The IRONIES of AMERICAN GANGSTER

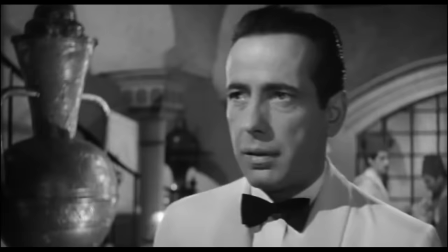Why are we drawn to the cinema? And what is it about story that keeps us coming back to it?
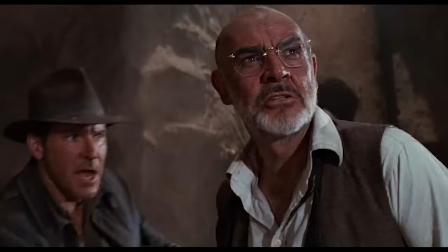Join me as I take you on an odyssey through story, structure, character, and meaning.
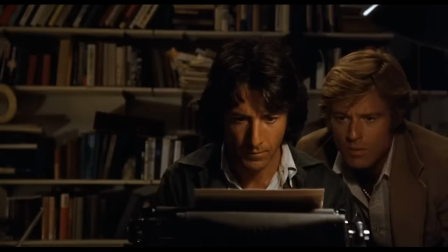We will answer all these questions and more on Behind the Screenplay.
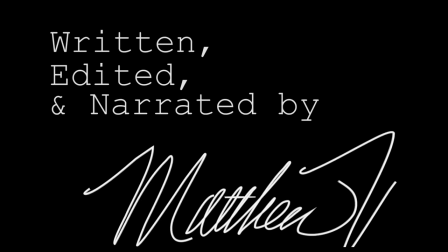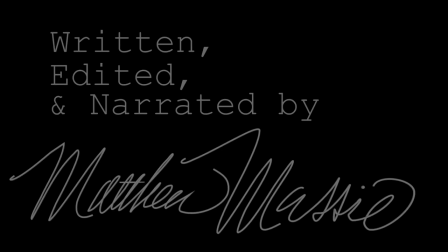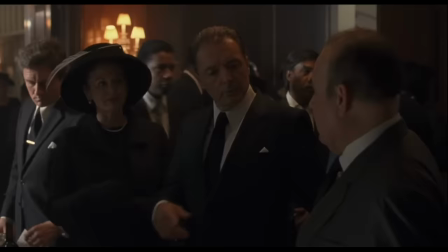In this episode, we are going to look at dramatic irony in American Gangster,
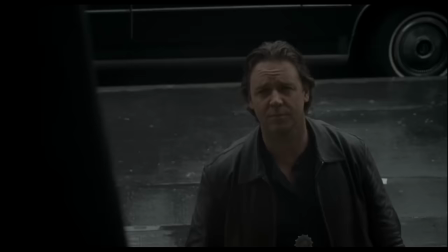the duality and contradictions in both protagonist and antagonist and
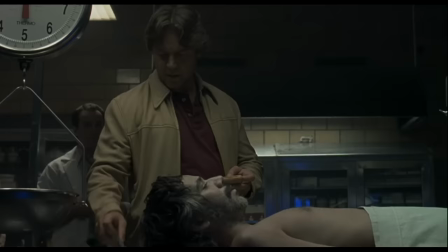how a very effective plot device ties the two together for
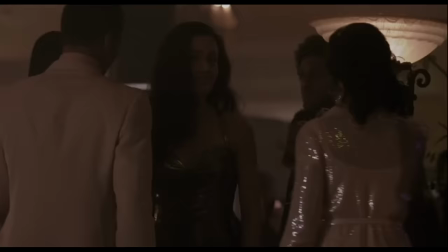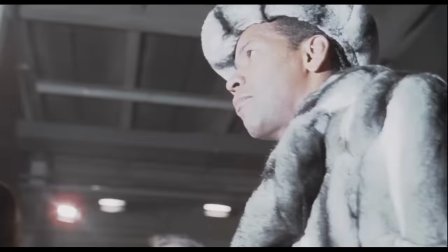those that haven't heard of him Frank Lucas was the biggest heroin dealer in New York City from 1969 to 1975 and he is noteworthy because he was
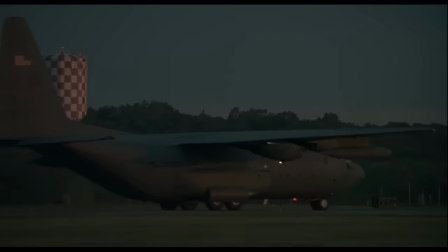able to obtain heroin direct from a source in Thailand and transport high-quality dope
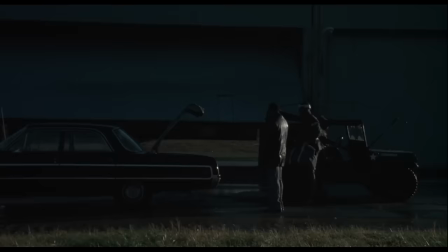back to the United States using military transport planes coming back from Vietnam.
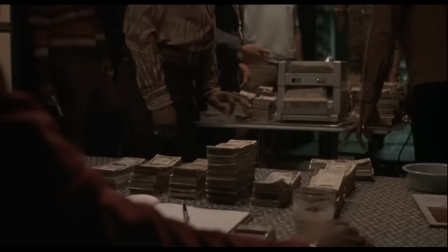For the longest time, no one, not even the Mafia, knew he was doing this or how he was doing it.
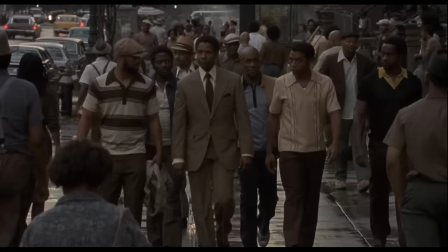He ran Harlem and built a Mafia organization of his own, using his brothers as lieutenants.
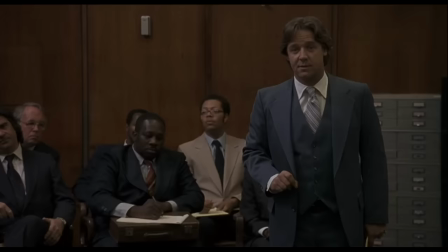And it is estimated by 1975, when he was arrested and convicted,
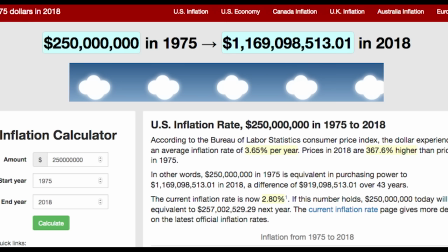he had earned over $250 million in cash, which he saved in safe deposit boxes and foreign banks in the Cayman Islands.
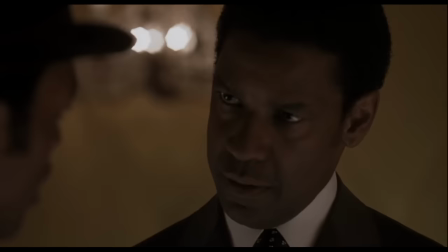That's the equivalent of 1.1 billion dollars today. Denzel Washington plays Frank Lucas in the movie, and his performance is a tour de force.
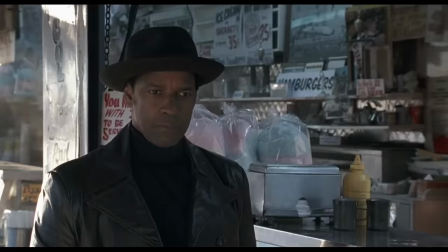The role required something controlled, subdued.
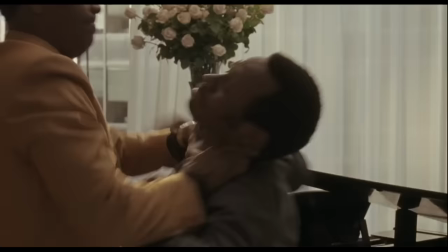And while he does show fits of rage, those scenes don't exist for spectacle.
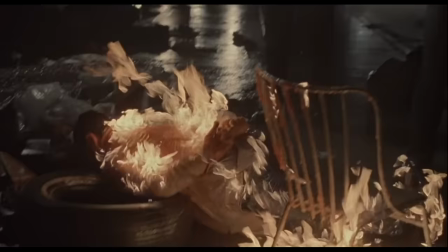He doesn't often take a role where he's forced to be evil, heartless, or a murderer or killer.
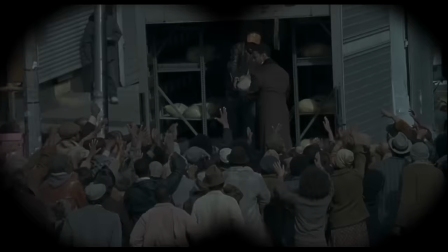Even Richie Roberts, the cop who is credited for eventually catching Lucas, says that the movie paints Lucas as almost noble.
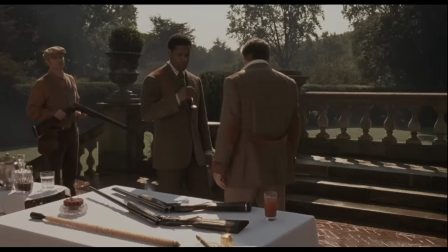In this film you want to see Frank succeed. You want to see him best his competitors.
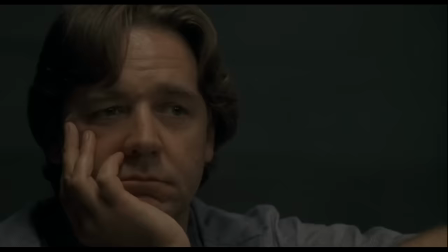It is difficult to make a protagonist like Frank Lucas sympathetic to the audience,
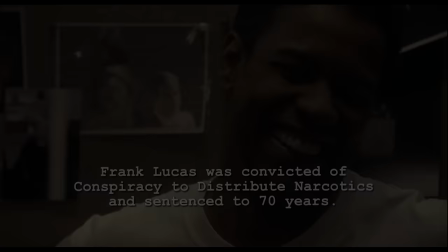but Ridley Scott achieves this and Denzel Washington delivers one of the finer performances of his long career.
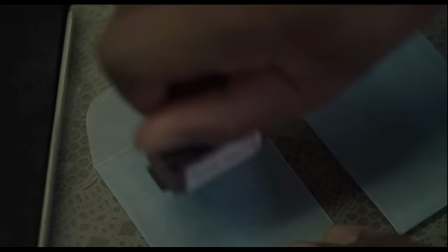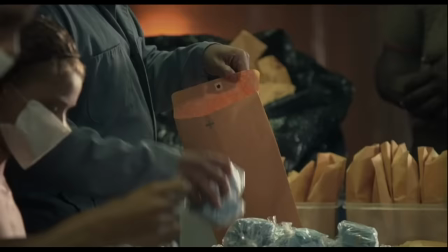it's one of those rare things in cinema when you find a plot device that is so closely
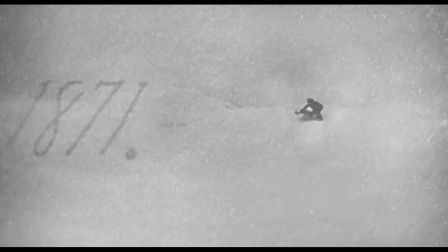tied to the main character that it comes to define him citizen
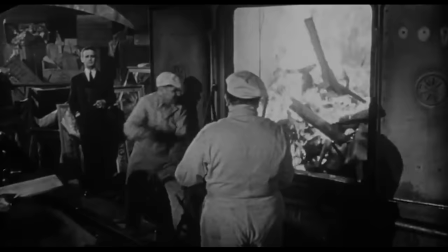kane is a good example of this as the whole film is built around defining the plot device and the identity of that device is
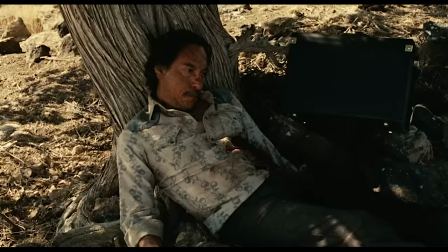not revealed until the very end in other films like no country for old men the
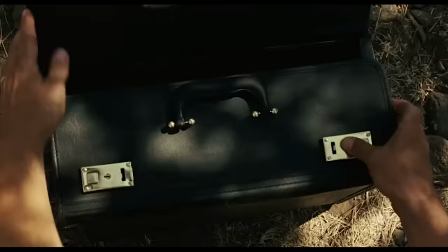plot device doesn't so much define the characters as it is an object of desire they fight over.
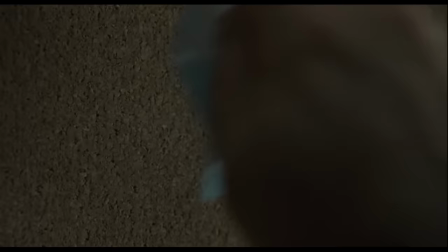In American Gangster, the plot device is a source of fortune for one character and a subject of investigation for the other.
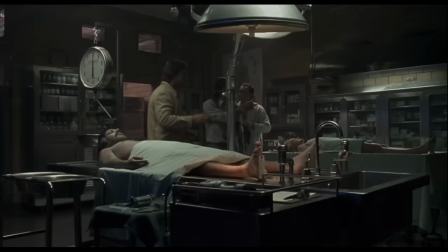But there is also an emotional connection the antagonist has to the plot device, as the plot device, a blue magic baggie of heroin,
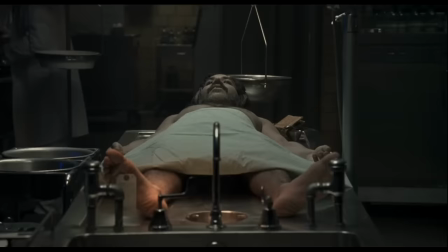is the thing that kills his partner, and this is truly unique in the screenplay.
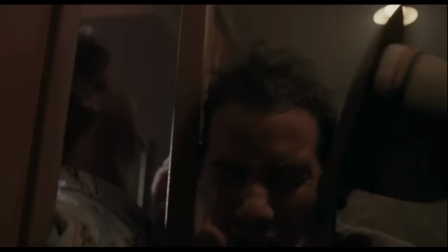Richie Roberts, the antagonist cop played by Russell Crowe,
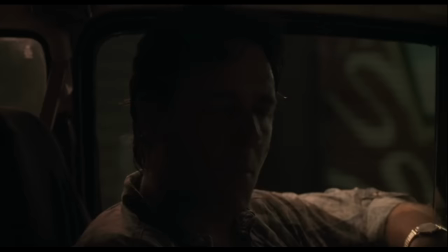he and his partner have become pariahs within the police department because they fined $1 million in the trunk of a car and Richie demands they must turn it in.
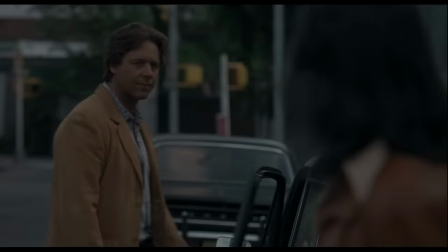Of course, no one will work with them after that, the idea being none of the other crooked cops can trust them.
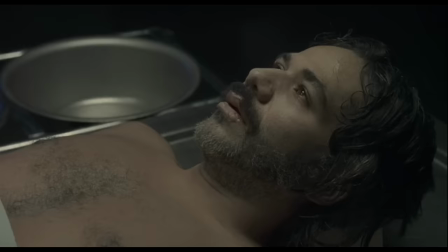So Richie's partner can't work, gets strung out on heroin, and overdoses, and dies.
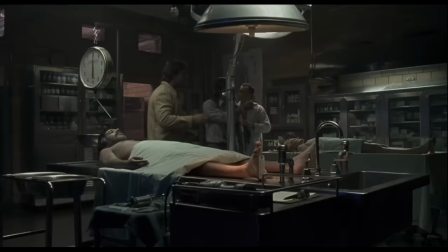When Ritchie comes to ID the body, there is a baggie of blue magic heroin at the morgue.
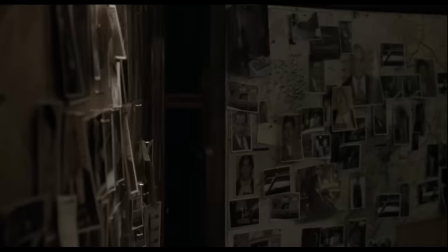Ritchie feels that he was responsible for his old partner's death and he must right this wrong by the end of the movie.
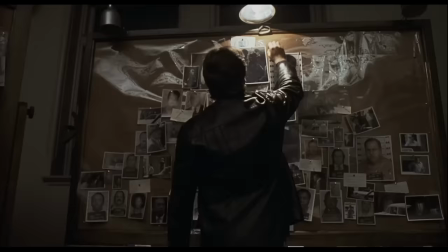In that way, he now plays both the antagonist to Denzel Washington's character, Frank Lucas, and is the protagonist in his own story.
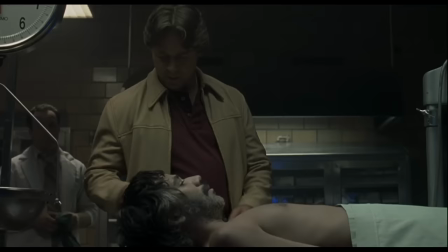He now has the desire, a good reason to solve the mystery, of the blue magic heroin that killed his friend.
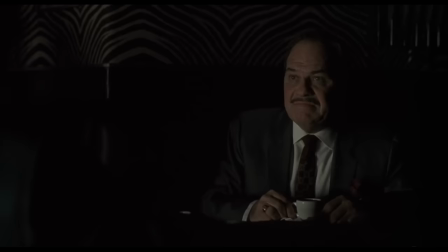The protagonist, Frank Lucas, has desires of his own, to be independent of the Italians, basically.
That would never happen with Italians. More important than any one man's life is order.
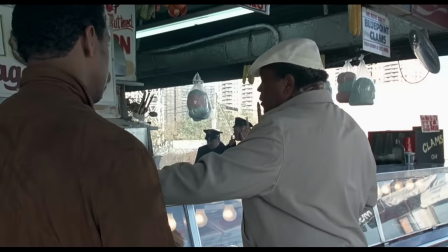And Frank has been taught very well by his mentor, the deceased Harlem gangster Bumpy Johnson.
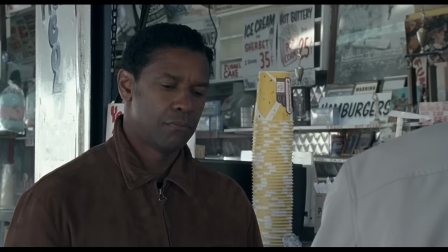Right to the half. Cutting out the supplier.
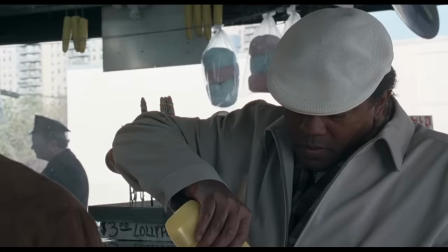Buying direct. Putting Americans out of work.
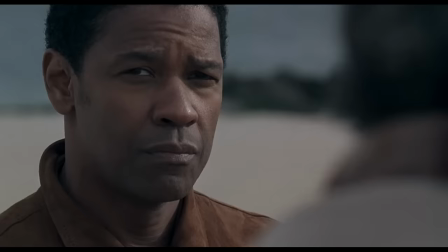The way it is now, Frank.
And Frank sees an opportunity lurking in the disdain his old boss had for modern American business.
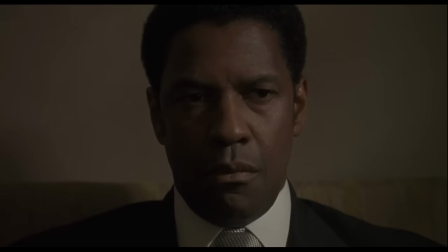So when Bumpy dies, Frank doesn't know what he's going to do,
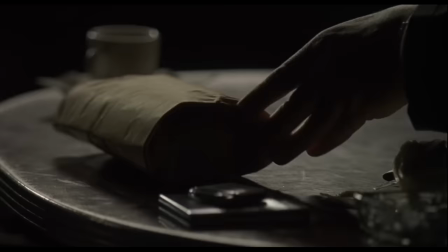but Frank has still been buying his dope from the Italians in New York who are getting it from corrupt cops.
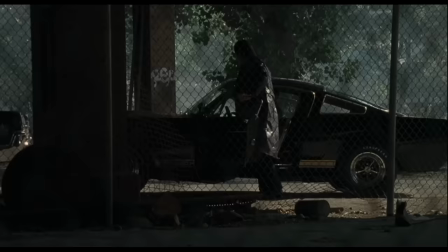This is the French connection dope. Kilos of the same dope Eddie Egan and Sonny Grasso took from us.
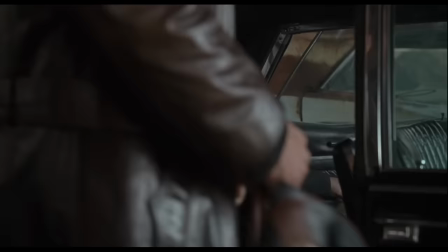The cops seize it, arrest everyone, and then they start taking it out of the evidence room, whacking it down to nothing and selling it back to us.
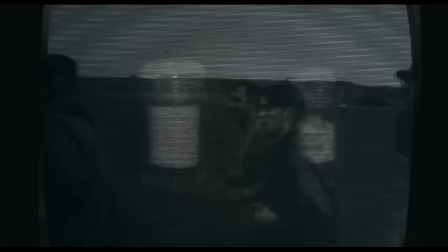They basically control the marker with it. At this point, it is estimated that one-third of American troops are experimenting with opium and heroin.
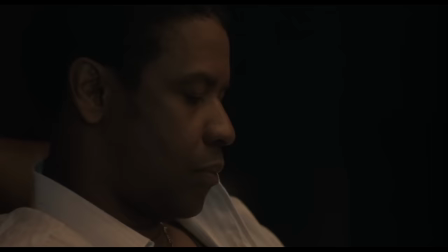So Frank watches television about how soldiers are returning from Vietnam addicted to heroin and he
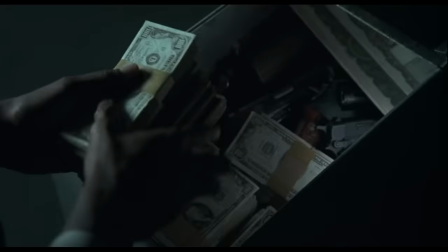decides to take off to Vietnam himself to check it out and takes four hundred thousand in cash with him.
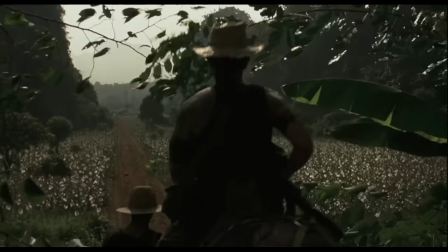Be already chopped up. I want to go get it where they go get it from. I want to go to the source.
So he heads into the Golden Triangle to go get it from the source.
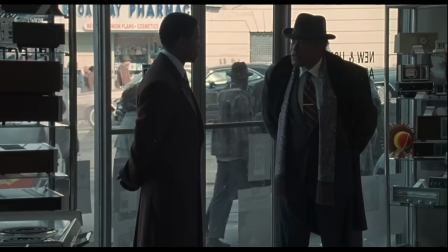How would you get it into the States? You ain't got to worry about that. Who do you work for in there?
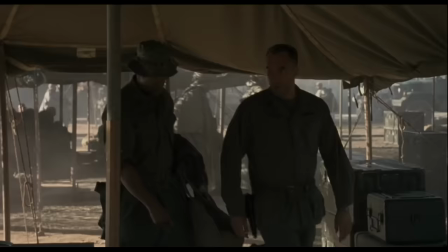You ain't got to worry about that either.
And to this end, Frank achieves a desire that was emotionally tied to his mentor.
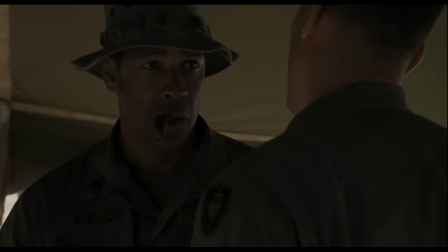50 grand. It's going to cover them and the pilot and the boys on the other end. Give them 100.
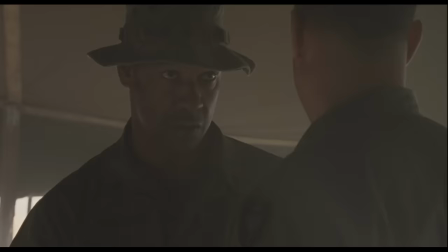Give them the whole thing. Yeah. So that dope don't arrive for any reason.
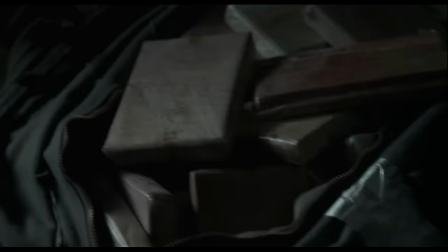And with this action, Frank has now achieved Bumpy's idea and has cut out the middlemen.
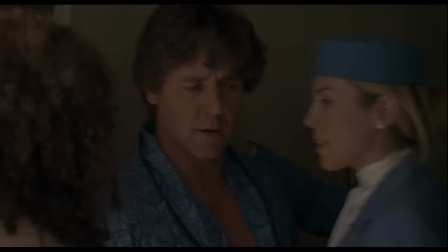Meanwhile, the U.S. attorney has made Richie the head of a heroin task force, but Richie continues to behave badly in his personal life.
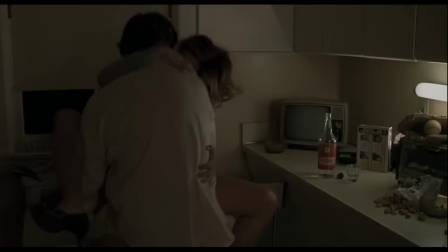He's going through a child custody case, and it's easy to see why. He sleeps around with many different women.
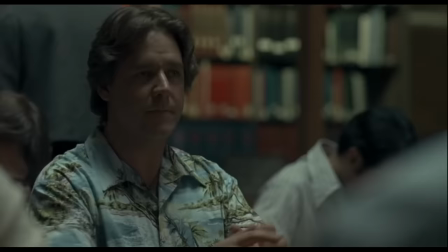He makes excuses for not seeing his son. So the first major character irony becomes clear.
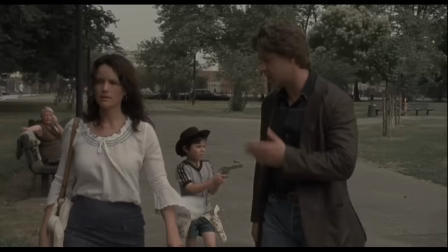The antagonist is an untouchable, ethical cop, but he's a serial philanderer and a deadbeat dad.
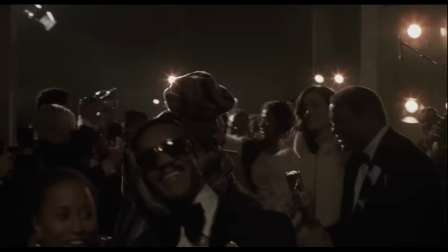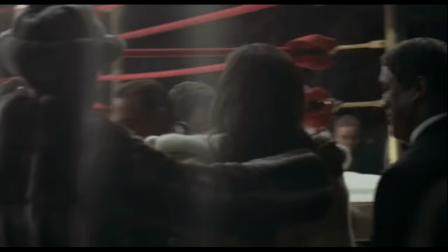Never does the dual ironies of both protagonist and antagonist become clearer than at the midpoint of the movie.
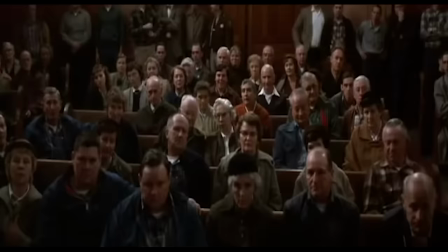And unlike Hoosiers, where the midpoint is spoken, I don't know if they'll make any change, but I figure it's time for me to start playing ball.
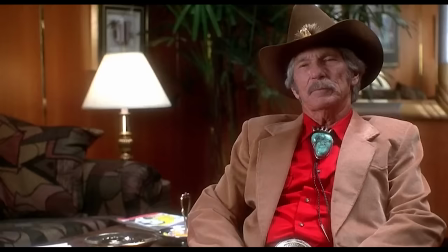Or Casino, where the midpoint is also spoken, Let me tell you something, partner, you ain't home.
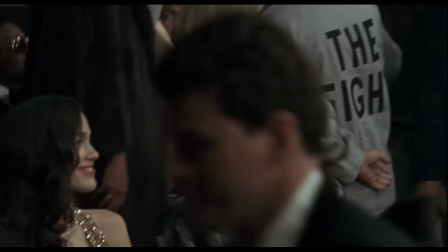But that's where we're going to send you if it hair lips the governor.
The midpoint of American Gangster is expressed in an entirely visual way,
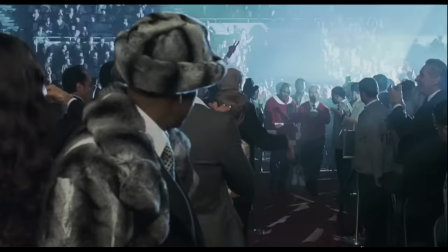with glad handing and photographs driving the rest of the story forward.
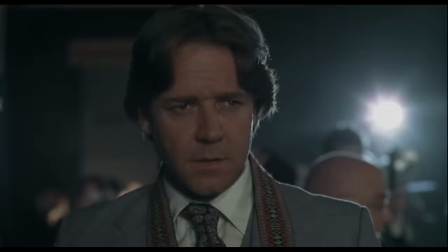And from this midpoint, we see the ironies build, making themselves fully known,
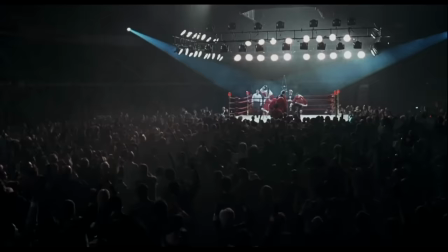adding a richness to the narrative that I have seen in very few films.
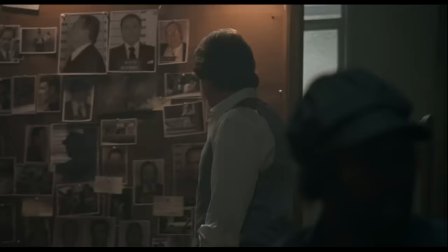At the midpoint climax of the movie, Richie tells his crew of cops that they are getting nowhere.
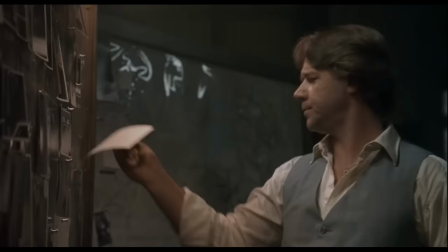The months of work they have endured has been fruitless. So they are going to start over.
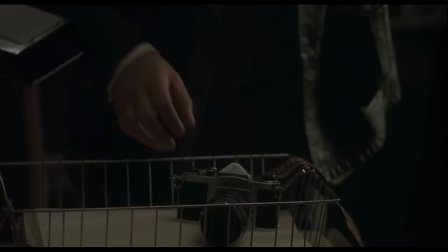He is going to the boxing match by himself to watch the politics of it.
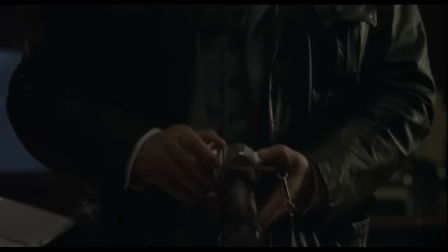It's in boxing, kid.